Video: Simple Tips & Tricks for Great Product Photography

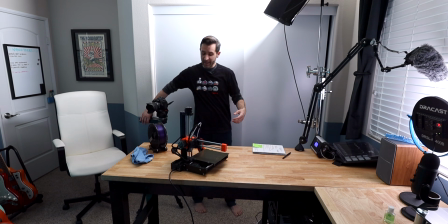258s
And then the first thing that I'll do is move my light. If you saw my C-stand video, you kind of saw how I do this,
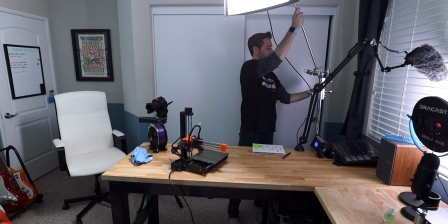266s
but basically I just extend the light over and out and raise it up.
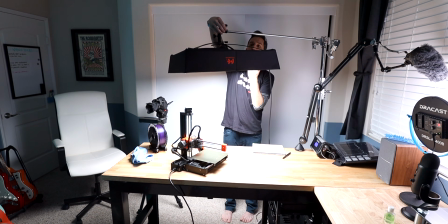273s
This is just my preference. It's not the only way to do it, but I really love, for product photography in general, a very nice soft overhead light.
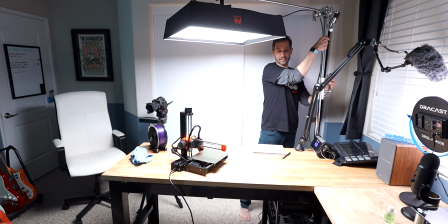282s
And so I usually place this over the product. This is the Falconize RX18.
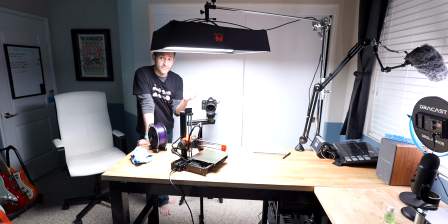286s
It's only on at 85% right now. That's usually what I have it at to film me, and it lights up the whole room.
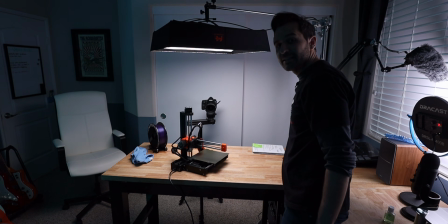292s
I usually turn it down. Sometimes this is only 5%, maybe 10%.
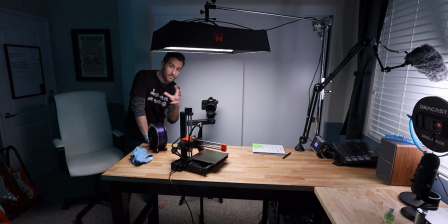298s
But I have found that's usually enough, and then my shot starts looking a lot more dynamic. The background becomes a little darker and moody, and the product really starts to pop out. And the soft light from the top gives nice shadows and highlights, but it doesn't give any harsh shadows and highlights.
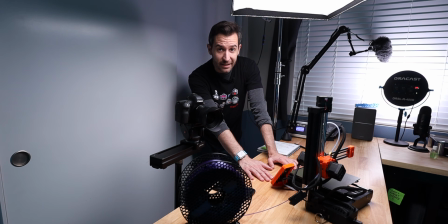314s
And then the other lighting that I play with are more accent lights. So I've talked about these before.
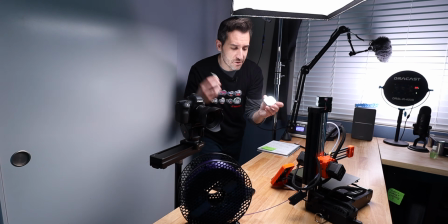319s
These are small little, this is a little aperture light. This is a little Godox light.
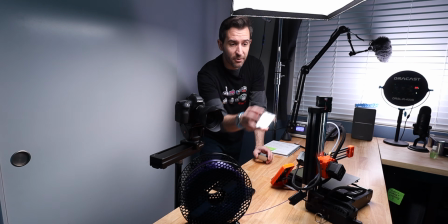325s
They're just small, little inexpensive lights that I usually hide places. These are great for adding accents on products.
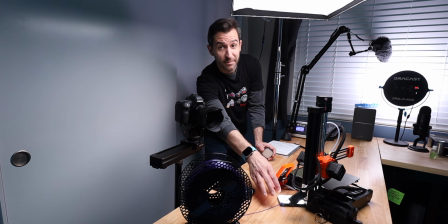333s
I usually lay them down and have them face up, and it gives some nice low highlights on the bottom.
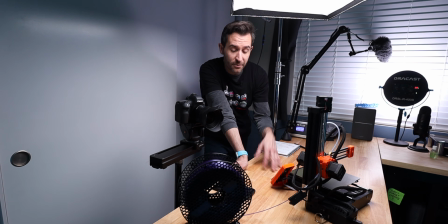339s
So this is the basic setup. Before we're ready to start filming though, it's important to remember we want things to look visually appealing.
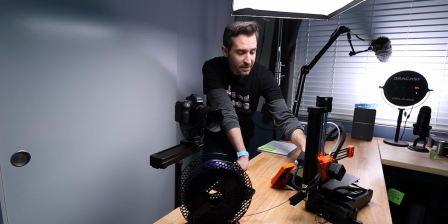345s
It's always a good idea if you're doing any kind of product photography to just dust things off and clean them up as best you can.
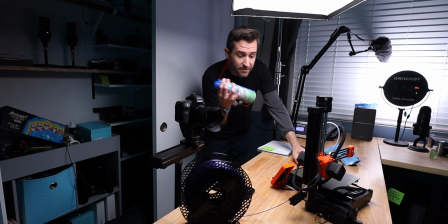355s
Sometimes even a can of
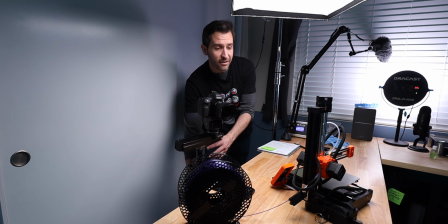360s
air can be really helpful. And once you have that all set, now you can start framing up your shots.
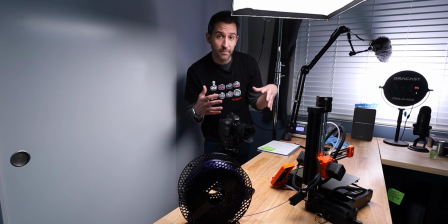365s
In general, for product photography, I like to keep the camera low because it makes the product look big and larger than life.
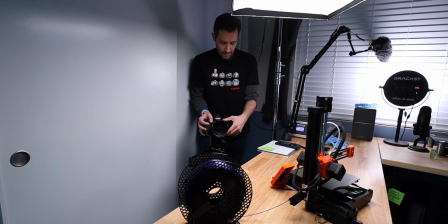371s
If I'm filming up here looking down, it's going to be really small. But if I get the camera down at the product's eye level, then what I end up with is this much more visually appealing, epic looking shot.
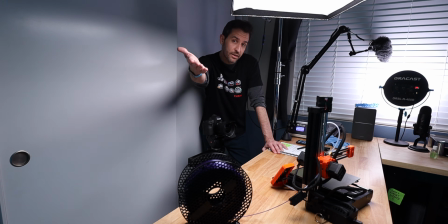382s
In terms of my camera settings, this is the 6D Mark II, but usually I will be using the EOS R for my B-roll footage with the Sigma 24 1.4.
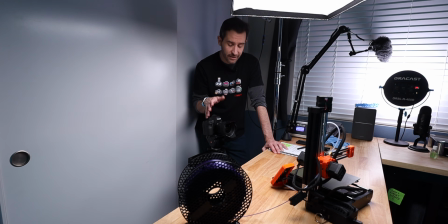391s
Sometimes I'll switch out lenses, but very, very rarely. And then I try to keep the ISO as low as possible. Usually I keep my ISO at 100 and aperture just full wide open at 1.4. I know there are some people who kind of criticize always using a super shallow depth of field, but I don't care.
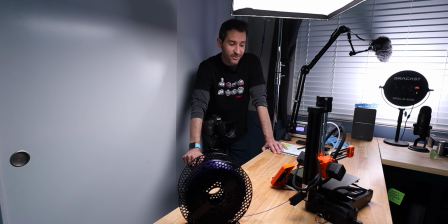407s
I really like it. I used camcorders for way too long, and so having a nice shallow depth of field, I love it.
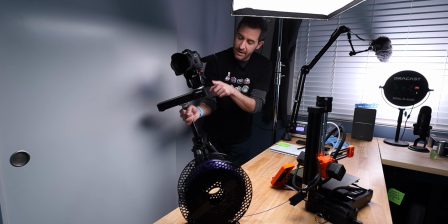414s
And then I always have my camera on a tripod head mounted to a slider on my tripod.
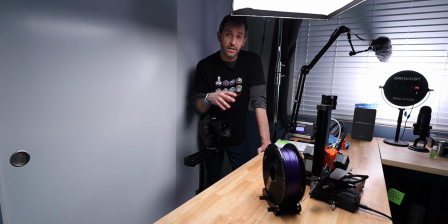419s
Some of the choices you make for your B-roll footage are going to be purely based on visuals. Right now I chose to use purple filament because I really like the way that it looks in this shot, and I really like the way that it looks when it reflects the light from above. So this could have been any color, but the purple accent adds a pop. And it's important to remember as you're filming things in the background.
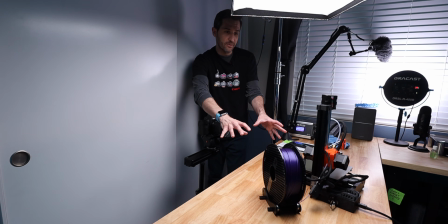438s
I have my notes and stuff over here, but you can't see those in the shot. This shot is nice and clean.
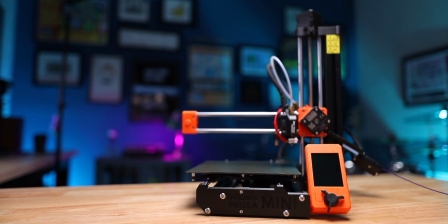443s
I've got my blue wall behind it. Everything looks really good. I'm gonna double check my focus.
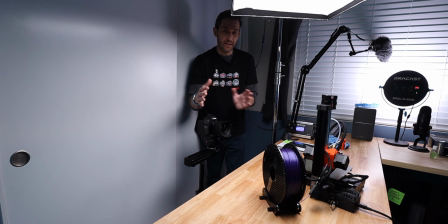448s
Usually I stick with autofocus because the camera's moving and that way it'll lock on. Sometimes you need to use manual focus. And then pretty much what I'll do is I'll just get a variety of shots. You might want to just do a nice slow pan. All of your shots should be really slow and smooth usually, unless you're trying to go for a specific effect.
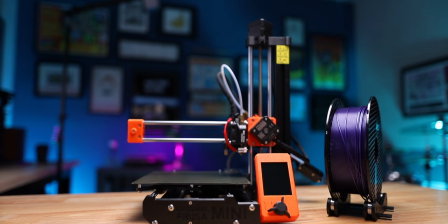467s
Sometimes if you're introducing a product, a really slow tilt down is a great way to introduce it.
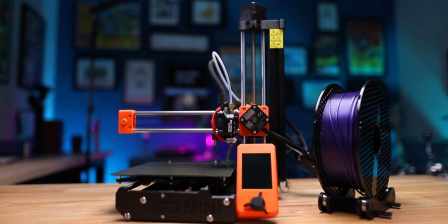472s
But of course, one of my favorite things to do is to use the slider, and then I'll have the slider move, and I usually just turn the camera really slowly.
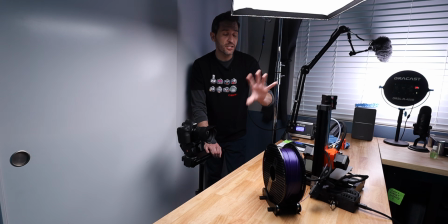480s
And the reason I like that is because it adds so much visual interest. We're not just seeing the product, but we're seeing the background kind of move. There's this parallax effect going on, which I think looks really good. And you're also seeing the product from different angles.
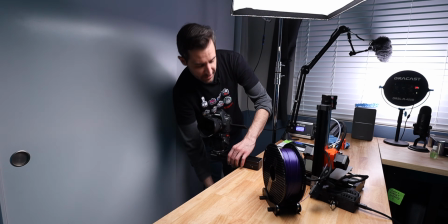492s
You also want to get, close-up shots. So sometimes I like to put the slider where it's just going to come over the edge of the table here.
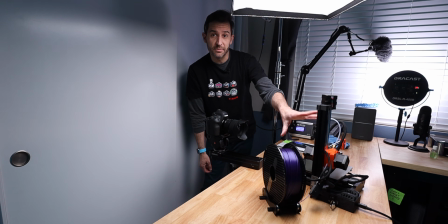498s
And now, for example, if I'm making a video about this 3D printer, I'm definitely going to be talking about the motors.
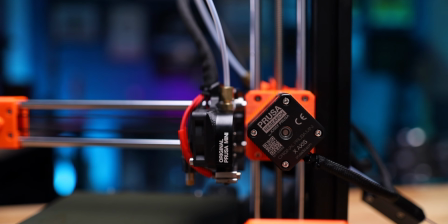504s
So I know I'll need a shot of the motors, and I can have the camera push in to one of the motors.
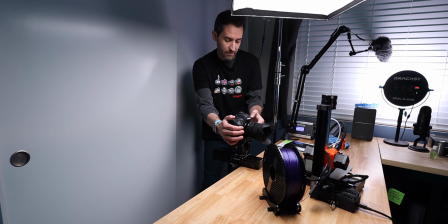510s
Now I kind of wish I were making a video about this 3D printer because this is looking really cool.
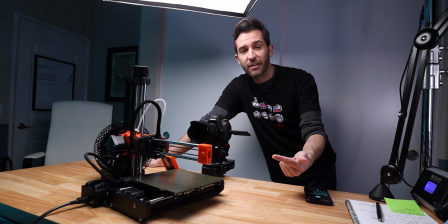515s
So as I mentioned, this is a great chance to be experimental, but the most important thing is to show your viewers what they want to see and what they need to see. There are certain parts of products that if you're reviewing them or you're talking about them, it's very important to show.
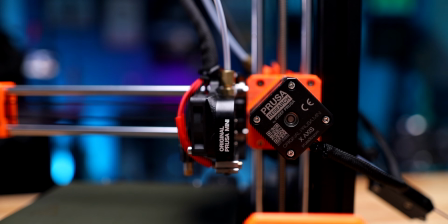526s
And then once you have everything you need, then you can start really playing around and being experimental. This shot right here of the printer's motor looks really good with this soft light. If I turn off the light, it doesn't necessarily look as good, but it could probably look better.
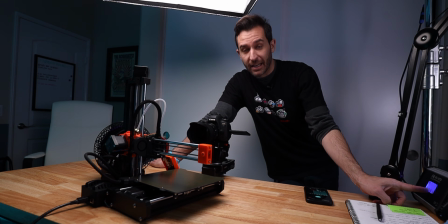541s
I'm gonna dim the light a little bit. This is actually only at 1%. This is such a bright light.
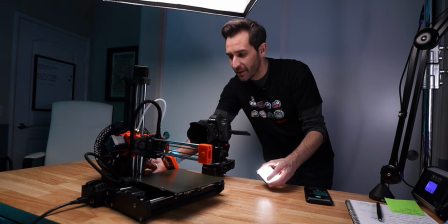546s
And then I'm gonna take one of these accent lights and place it below the motor.
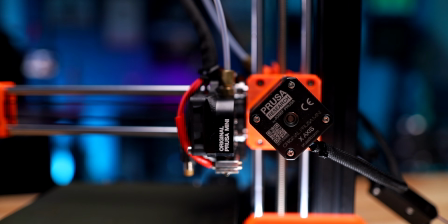551s
And it's not that that changed the shot entirely, but now the highlights are different. The lighting is a little different.
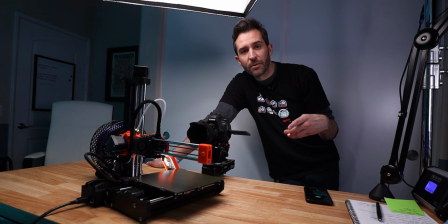557s
It's a little moodier. It's one of those things people are probably not gonna notice consciously, but subconsciously they probably will notice it.
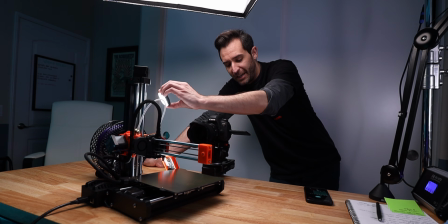563s
What I might even do sometimes is actually physically move a light around, and then you can kind of play with shadows, and that looks really cool.
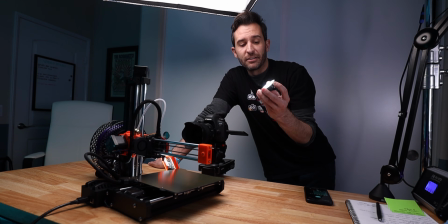571s
If your shot is moving and your light is changing, I do that a lot when I do camera lens reviews, is I take a light and I shine it towards the front of the lens,
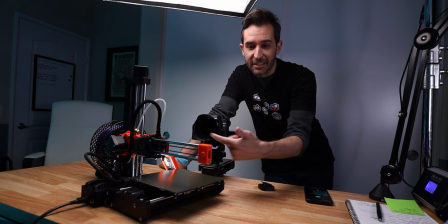579s
because even right here on this camera, if I just point it here, it's just the lens is just like a dark hole, but as soon as you add
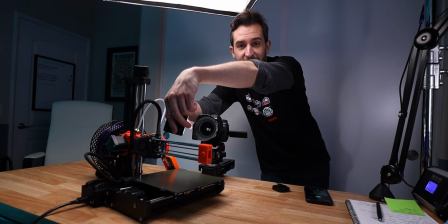590s
a light to the front of it, you can see that it starts to reflect that light back.
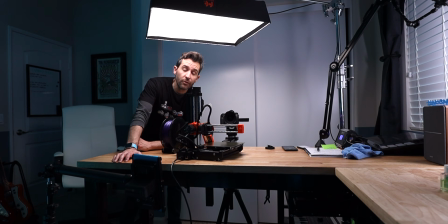595s
So there's a lot of ways to use light to make things more visually appealing. Another one of my favorite things to do is to play with lighting from behind the subject.
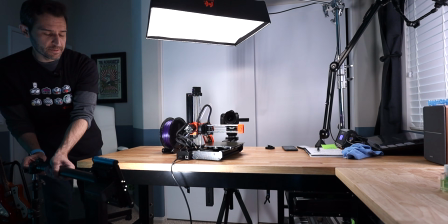602s
So I have a battery powered light here. I'm gonna try to either position it out of frame or where it's hidden behind the printer.
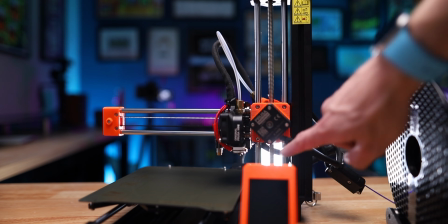609s
And then it's also giving me a nice streak of light here, a nice highlight. The fact that I can see the light through there, it doesn't really matter.
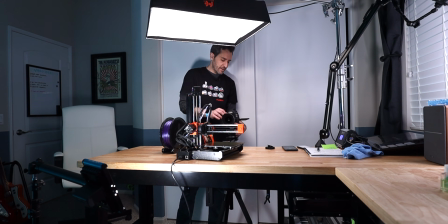617s
I could reposition it, I could move things around a little bit, but I think this looks great as is.
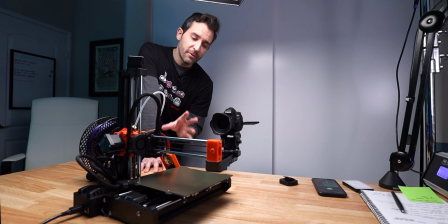622s
And the more that you can add life to your subject, the better. So depending on what you're filming, it might actually have some movement or some life of its own.
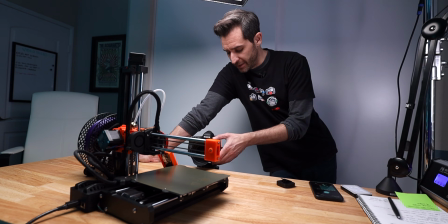631s
If whatever you're filming doesn't move on its own, you can add life to it.
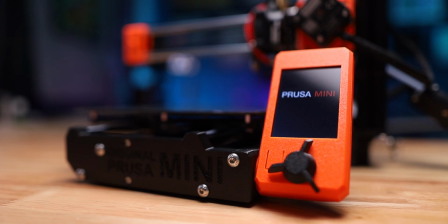635s
Just simple things like if I turn the printer on and you see my hand come out of the frame and then the screen turn on,
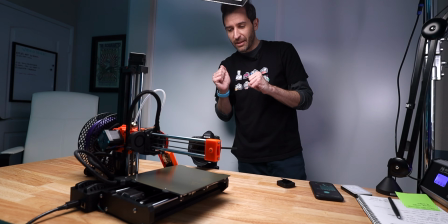642s
that gives it some life and some interest.
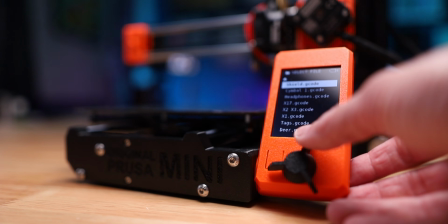644s
If you see my hands go through and start playing with some of the buttons, then that also makes it interesting.
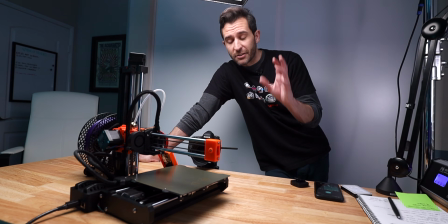651s
I'm gonna get the printer started printing, so I apologize if there's noise. I've actually been using my printers to print face shields for doctors and nurses and things who are running out of protective equipment.
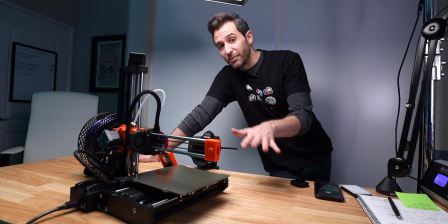662s
So I'll print one of those right now, and that way the printer will be moving and it'll be more fun and interesting to film.
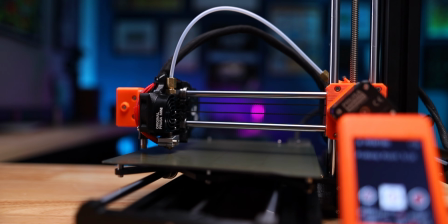668s
Now that the printer's moving, I can try to follow some of the action. It's like filming sports, but it's nothing like filming sports. And when I am filming, I usually film for at least 10 seconds of good footage. So not setup, not finding my framing or focus, but once focus is locked in, once I have the framing how I like it, getting 10 seconds of really usable footage for every shot is going to make your life a lot easier. It's also a great idea to film way more than you need. You don't want to find yourself editing and realizing you don't have enough footage. It's a much better idea to go, oh man, I have way too much footage and I'm not going to be able to use all the shots that I want to use.
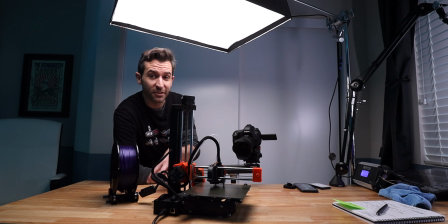707s
And sometimes, depending on what you're filming, playing around with the surface that you're filming on can be kind of cool. This is just a wood table. I like the wood look, so I use it a lot, but sometimes it's too bright or it's too orange, or I just want something else.
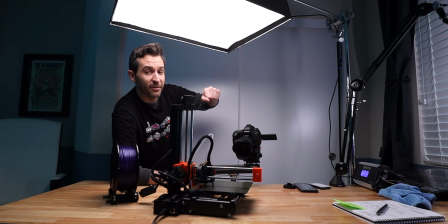721s
So finding materials, whether it's paper or poster board.
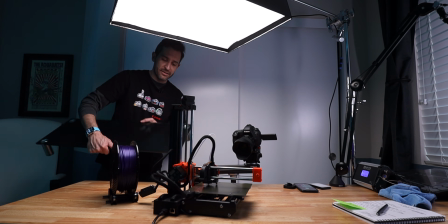725s
I have this black glass computer monitor stand that I got for like $15 online.
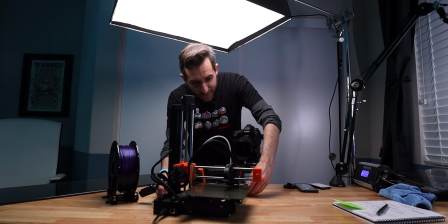731s
I wouldn't always recommend moving a 3D printer while it's printing, but that's what I'm gonna do right now.
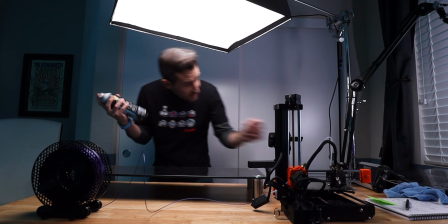735s
I mentioned keeping the surface clean. This is glass,
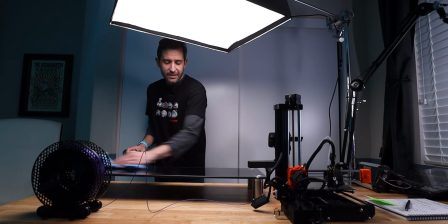740s
and when I'm not using it, it's dusty and I was just touching it, so I wanna make sure to wipe it down, make it nice and clean and shiny.
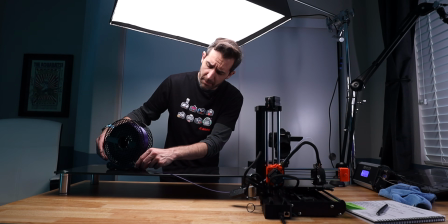748s
Did you guys hear about the bee that kept bumping the camera when he was filming his footage?